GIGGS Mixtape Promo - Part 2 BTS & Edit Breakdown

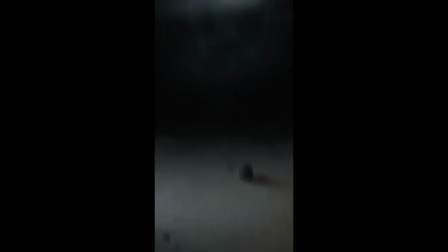welcome back to part 2 of this tutorial where we're taking a look behind the scenes of this little promo edit that I did for GIGGS.
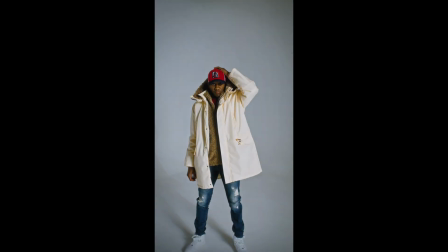In part 1, I ran you through the first part of it, we went through After Effects, and now in part 2 we're going to check out the Cinema 4D, we're going to talk about the 3D animation that I've done, and then I'm going to show you how I did this sort of beginning and the end and made this into a perfect loop as well. Alright, let's get on with it.
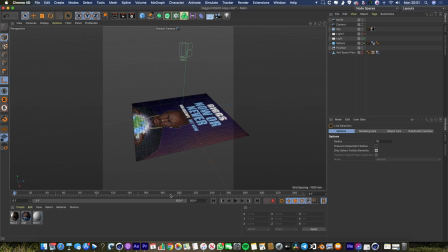Right, so I've got Cinema 4D open now.
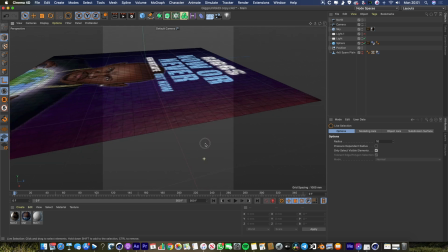Now I appreciate a lot of people probably don't have access to Cinema 4D, so I'm just going to rattle through this bit quite quickly, just so you can see, kind of vaguely speaking, what I've actually done to make this work.
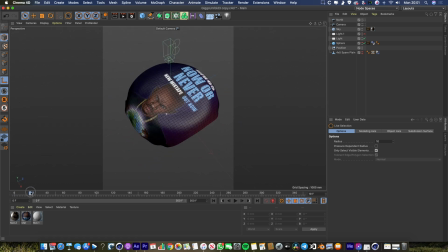This animation is made up of 2 different parts. The first part is the Scrumpling Effect that you can see going on here. And the way that I did that is I just created a simple plane, and then I turned it into a soft body using a soft body tag up here. And then I created this sphere that's actually invisible at the moment, so I'll turn it on,
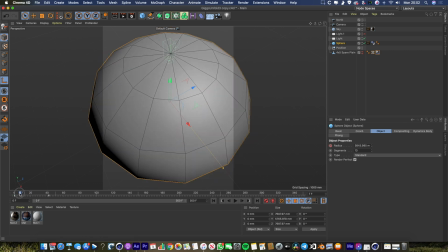and then I used the sphere as a kind of collider body, and I had the plane colliding with the sphere and the sphere getting smaller,
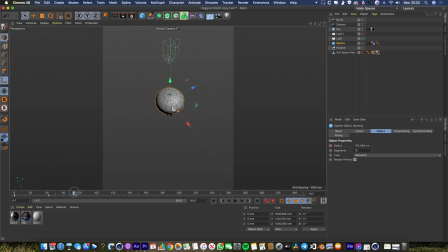which ended up scrumpling up the plane into this nice little ball. So you can see here, this is what's going on. The sphere is getting smaller and it's scrunching up the piece of paper as it gets smaller. So that's just a nice little soft body animation using a soft body dynamics tag. So once I'd done the simulation, I basically baked the dynamics and I created this as a single solid object.
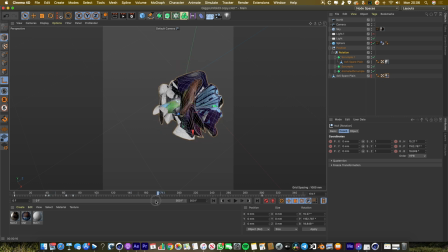And then what I did is I just rotated it. I keyframed the rotation to make it feel like it was spinning in the air when he throws it. So then I set up a camera looking straight down at the piece of paper. You'll notice that the animation plays in reverse, and that's just because I couldn't find a way of simulating the unfolding movement.
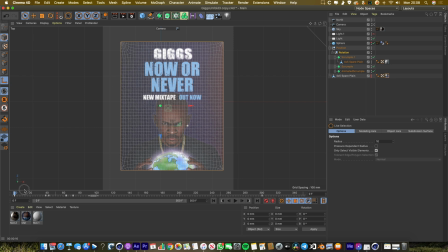It was only really going to be possible for me to do it as a thing that was getting scrumpled up rather than a thing that was getting unscrumpled.
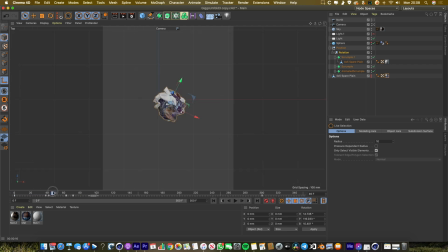Now I also created the moment where it bashes into the camera, and I did that just by keyframing the zoom. So if we scrub through like this, you can see it zooms in, bosh, hits the camera, and then shoots back again.
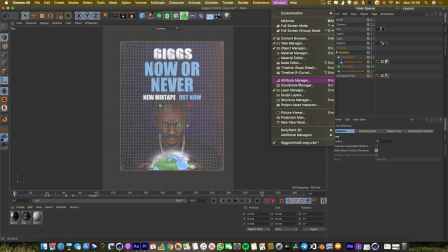If we jump into the curves for that, so you can see what that zoom looks like.
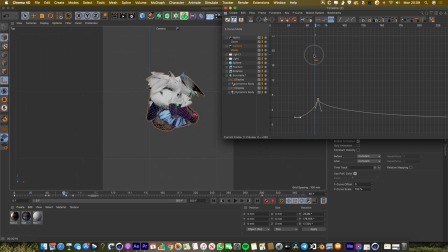So this is the movement, so it's slowly getting towards the camera, boom, and bounces off nice and quick, which I thought was a kind of natural way for it to hit the camera and bounce off.
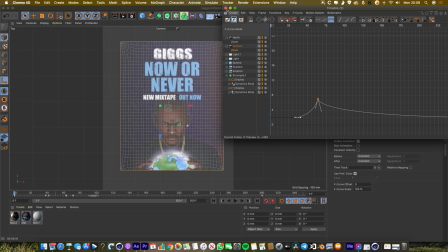And that's pretty much it for the animation. It's not a very complicated animation.
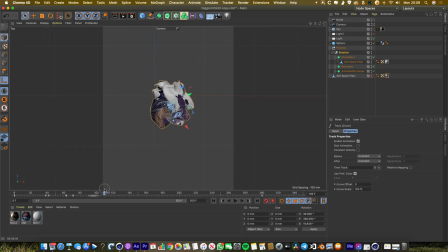What I didn't do is I didn't try and replicate the throw in Cinema 4D because I knew that I could just track this ball in to be in the right place in the After Effects composition, and it was easier if my camera pretty much stayed static in Cinema 4D. So the next thing to do was to do a bit of lighting and a bit of texturing. So you can see these 2 panels up here, these are my lights.
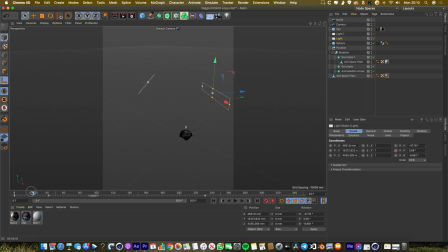And what I wanted, because the ball was flying through space and moving past a lot of different lights, I wanted the lighting to be constantly changing. So I set up these 2 lights here, light 1 and light 2, and I just set them to spin around like this, which would mean they're going to cast random shadows and make the lighting change constantly on the ball of paper as it flew.
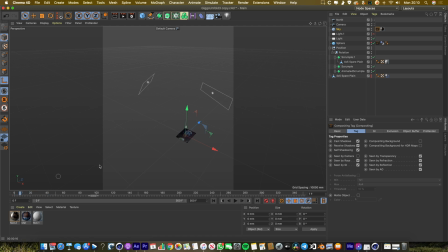But actually most of the lighting will come from this sky object here. So let me just turn on scene by camera so you can actually see it.
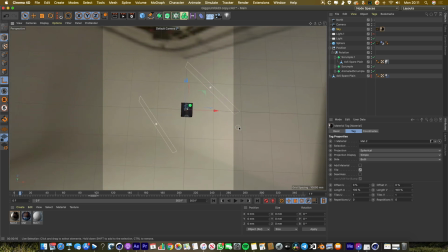Now this layer is actually an HDRI map of the real studio that I captured while we were there.
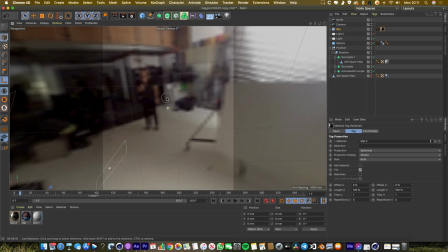So I'm just trying to navigate around so you can see it. It's not very high res, which is unfortunate, but these are, I think that's me there.
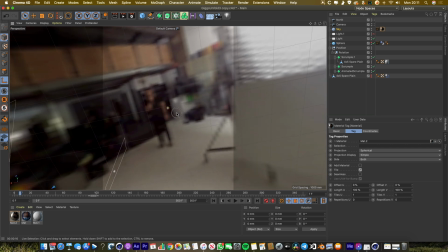So this is the real studio that we actually shot the thing in. I got a 360 image using my Insta360 camera, and I've used that to create an environment map.
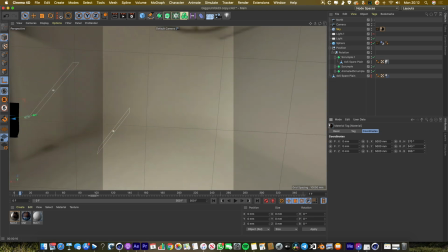And Cinema 4D takes the lighting from this environment and it uses this to bounce rays around and light this virtual scene that we've created.
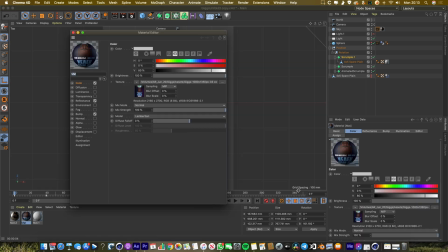The materials I used were pretty simple. Let me just jump into the GIGGS material. So obviously got the image as a texture here, that's the main thing. And then just a bit of a bump map as well. So I just threw in this little noise shader here. Luca was the setting that I used. I'm not sure why, but it seemed to me like the most paper-like texture.
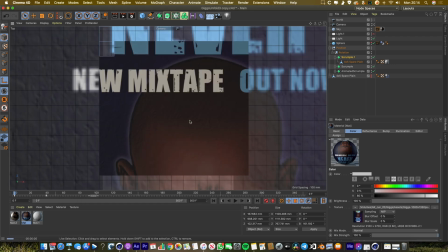So you can see some of these kind of subtle bumps that makes it feel a bit more like real paper rather than just completely flat and clean.
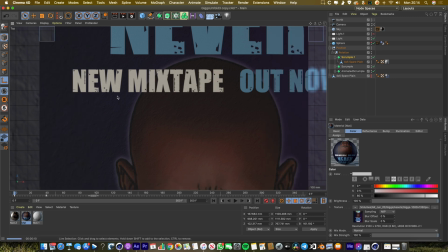And I've got a little bit of reflectance as well, just so it's picking up some of the light, making it seem a little bit more natural and a bit more glossy.
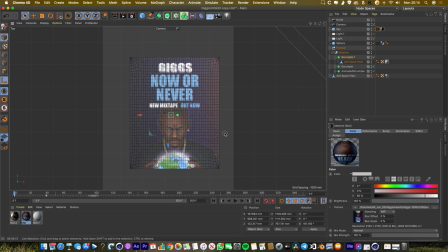So that is it for the Cinema 4D. So I threw that onto render and then I brought it back into After Effects.
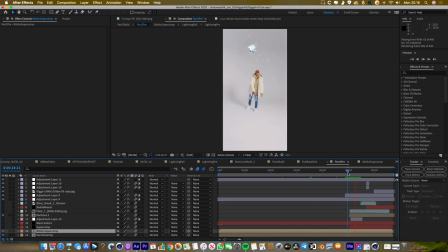So we're back in After Effects now. I'm just going to show you how I put the Cinema 4D animated ball of paper in.
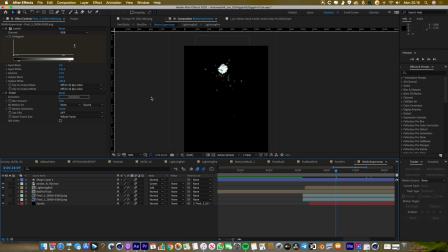So this is my render. This is what I got out of Cinema 4D.
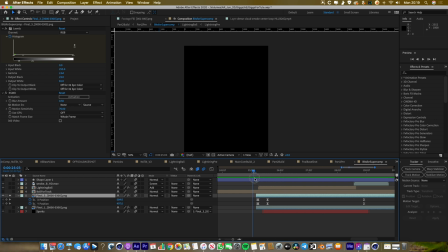And then you can see just by animating the position and the scale, I've made it come from back there all the way to the middle of the screen, which is where we wanted it to end up. And then I just worked out roughly what I thought a good throw would look like to make this work. And then to make it more interesting, again, I've used Trapco Particular to create these sparks that you can see flying out of the ball.
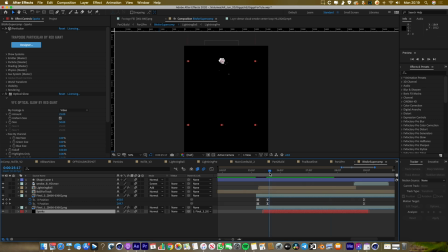Nice glowing sparks there. And we've got our electricity flash happening as well. So that's just the same lightning ball layer that we've already seen, tracked on top of the ball, and then we've got it flickering on and off. So you can see if I just play it by itself, it looks a little bit like this. And then when the ball actually hits the camera, I used this smoke texture.
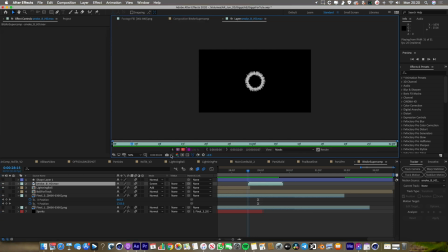And this is just a stock thing that I found probably on Envato Elements. It's a nice little smoke ring puff like that, which I just thought was the perfect kind of impact.
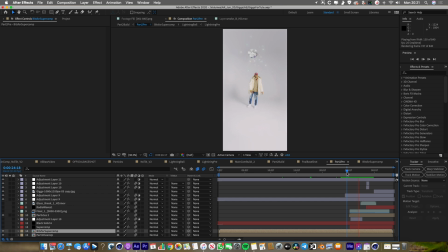So when you put that together, you end up with something that looks like this. Now, on that moment of impact, I've also added a bit of fake camera shake. You can see here the camera seems to wobble and shake around.
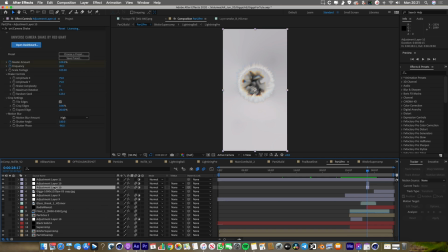And again, this is another Red Giant plugin that I've used. The plugin is called Universe Camera Shake, and it's part of the Red Giant Universe thing. And you can basically just use this to create a bit of fake camera shake, which is really useful for this kind of impact.
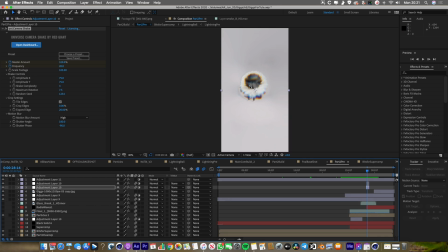And then the other thing you might notice are these cool red, green, blue chromatic waves that seem to be coming out of the explosion as well.
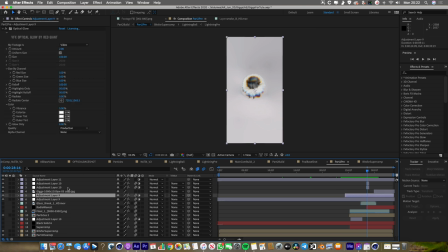And the way that I've done that is by using an effect called Chromatic Displacement. And this is something that I love using.
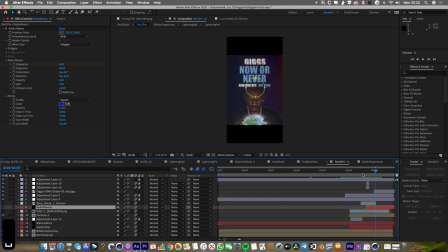You can create this really cool color-based displacement map using a certain input layer.
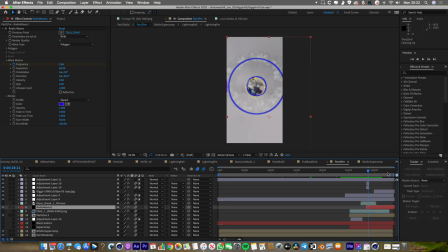So what I've used as an input for this is an effect called radio waves. So I've created these radio waves that come out of the explosion like that. And this is just a standard stock After Effects expression. Center it up and have them following the explosion.
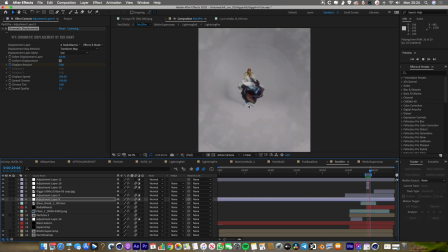And let's just zoom in on that section. So you can see it's now using these radio waves, if I make it a little bit more clear, as this cool chromatic displacement.
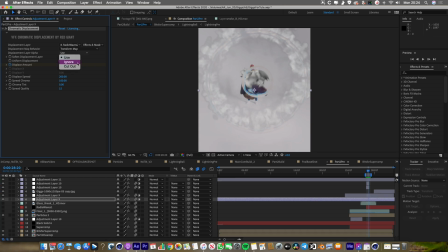I didn't want it to be quite so obvious, so I made it a lot softer. But it's a really cool effect. And if you want to learn a bit more about this, then also watch my Bugsy Malone tutorial. I go into quite a lot of depth about the chromatic displacement effect there. So this is that explosion and that impact that we created.
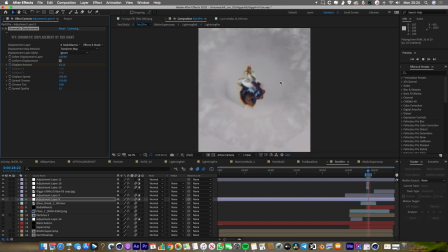And you can see with all those things combined, with the puff of smoke, with the camera shake, and with the chromatic displacement, you end up with this really cool, energetic explosion.
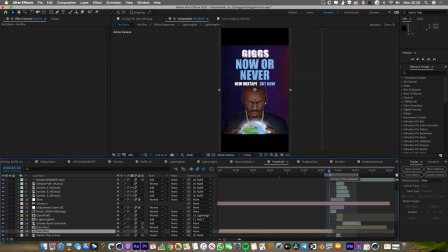So for this final part of the shot, after the paper has filled the screen, what it does is it scrumples up again, and then it falls to the ground, creates this other explosion, little fireball, and then we pan up again and we're back at the start. This was just another little Cinema 4D animation that I created in exactly the same way.
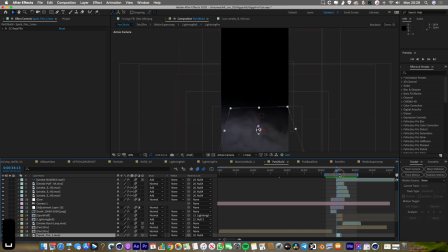And then what I did with the Cinema 4D animation is I just blended it into a real shot that we got of us dropping a piece of paper onto the ground.
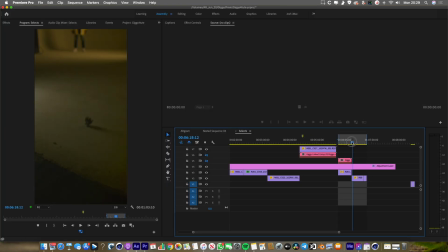Let me just show you the raw footage. So this is the raw footage here. You can see dropping the piece of paper on the ground. Now, what I actually ended up doing is I ended up splicing together this paper dropping section with the introduction that we've already created.
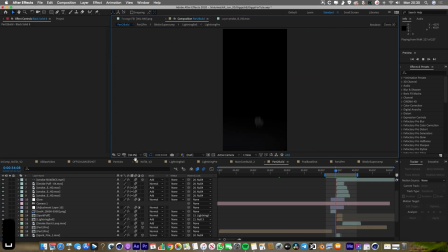So this is actually two separate shots. So hidden as the camera pans up like this, we pan up into the beginning shot that we've already created. So I did that by just using another After Effects camera. You can see camera here. And I just created this virtual camera tilt like this.
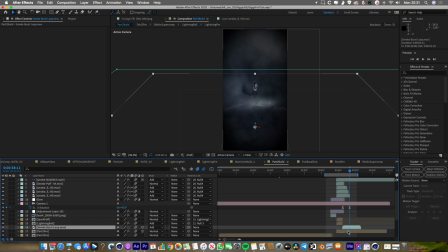So tilts up by 45 degrees. And then I had to position the beginning shot in exactly the right place. But luckily I knew that because my camera was going to end at 45 degrees tilted up, I'd need this to be 45 degrees tilted down.
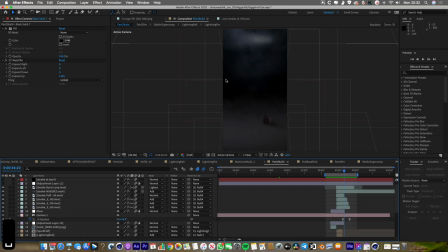I also put in a couple of black layers here, like in the center, to mask out the transition so you wouldn't really notice.
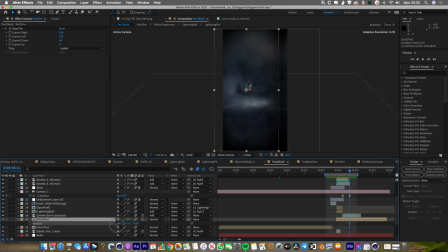But I think you'd buy it. I don't think you'd notice that's two separate shots. The whip pan up there works quite well.
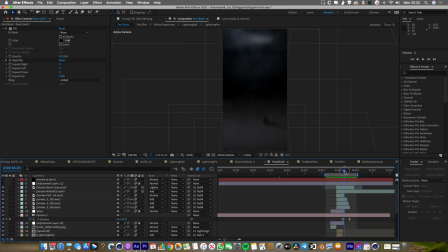Now let me just talk you through some of the extra bits and pieces that I've applied to make this piece of paper look really, really cool.
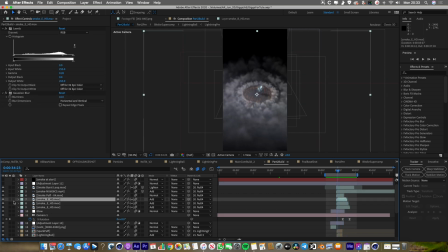The main one is this ring of smoke effect. Let me just solo that.
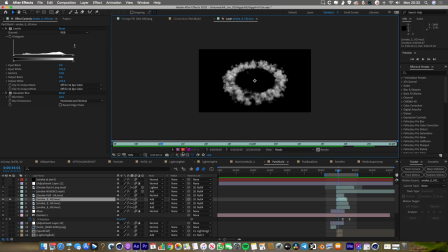So this is a really cool texture that again I found online somewhere, and it's just perfect for this because the angle is exactly right. It just seems to work really well for the ball falling. And I've actually used that 3 times.
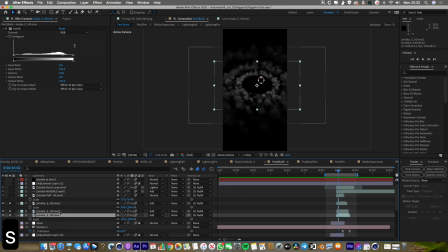So we've got 1, 2, 3 copies, and they're all just scaled up. This one 100, this is 160, and then this outside one is 260. And I've made the opacity a little bit duller just on the outside one, so it feels like it's fading off into the distance.
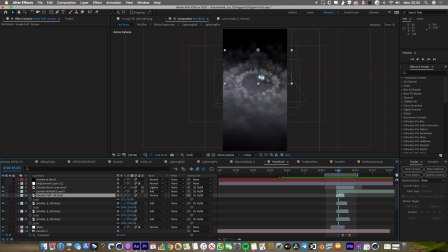And then as we've seen already, I've got the kind of lightning effects. This is my lightning ball that I told you how I made earlier.